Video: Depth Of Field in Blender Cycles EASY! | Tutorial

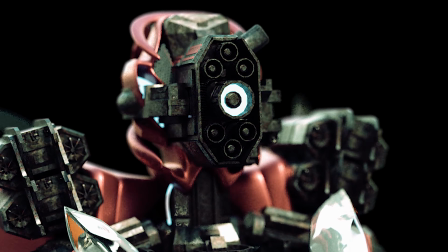(0:08)
Hey everyone, Toby here and today we'll quickly learn how to use depth of field in Blender. Before we begin, please initiate by subscribing to the channel, that would really help me out.
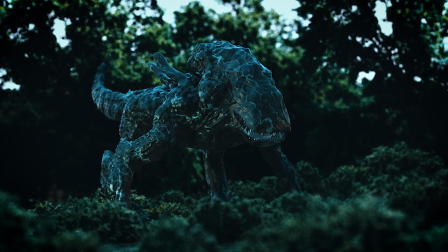(0:17)
Depth of field can really make a big difference in your render. It can draw particular attention and focus to the main part of the image, and just makes the image generally more cinematic.
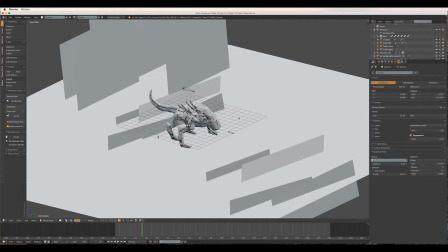(0:26)
So we have a scene set up that looks pretty cool, but there's a lot going on.
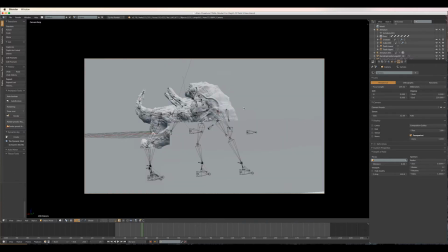(0:29)
I want to draw attention to the creature and let the rest of the foliage in the foreground and background simply act as a canvas to hold and maintain my main subject.
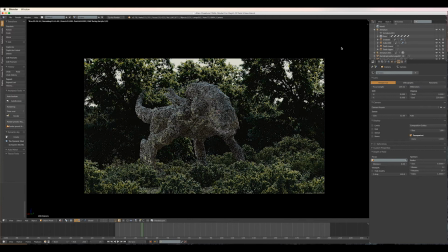(0:38)
So let's add the depth of field to the scene. To do this firstly we need to tell the camera what it's focusing on.
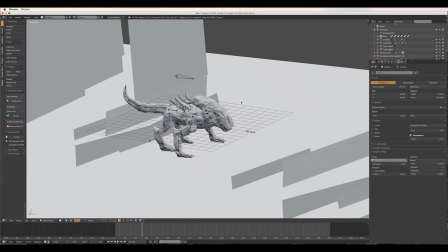(0:44)
We could tell it to use the creature model itself as it is one object however it will use the centre mass point meaning it will focus on its body rather than the face.
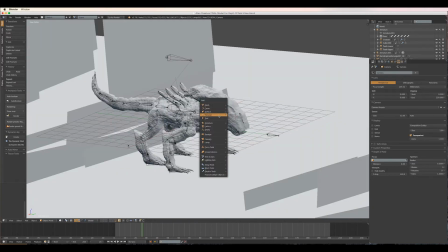(0:53)
The best thing to do is to create an empty and position it where you want the focal point to be.
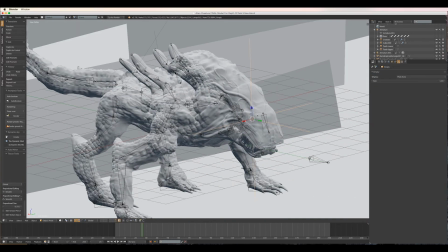(0:57)
This is helpful as it allows you to shift the focal point easily and even animate it so you can change focus manually during an animation.
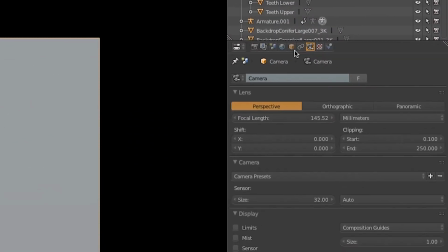(1:04)
So now we have the empty position correctly, let's look through the camera. With the camera selected, go to the camera settings tab and at the bottom we'll find a depth of field menu.
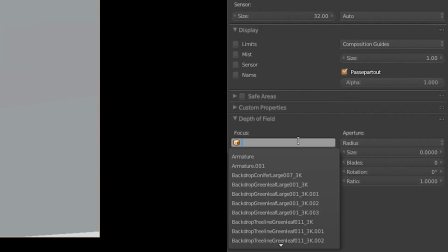(1:13)
For focus, let's start our empty that we made.
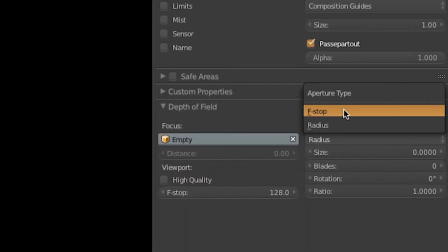(1:17)
If we change radius to f-stop, this actually allows us to change the values as with the physical camera. So if we change the number to something low such as 0.4, we can see how this creates the depth of field effect. The lower the number, the shallower the depth of field. This is maybe a bit too strong so I think I'll change it to 0.8.
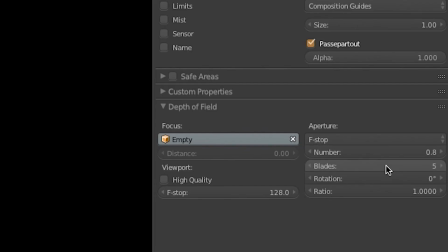(1:36)
Yeah there we go. So you can even change settings such as how many blades the bokeh has if you wanted to go even further in depth with it.
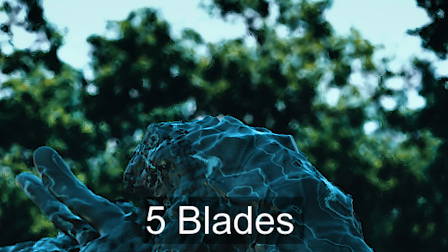(1:44)
Yeah and that's it guys, so if this video was helpful please give it a thumbs up and subscribe for more easy straight to the point tutorials.
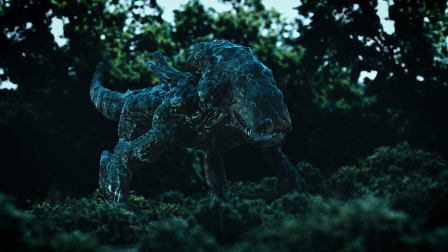(1:50)
That's it from me and I'll see you next time on Robot Boy.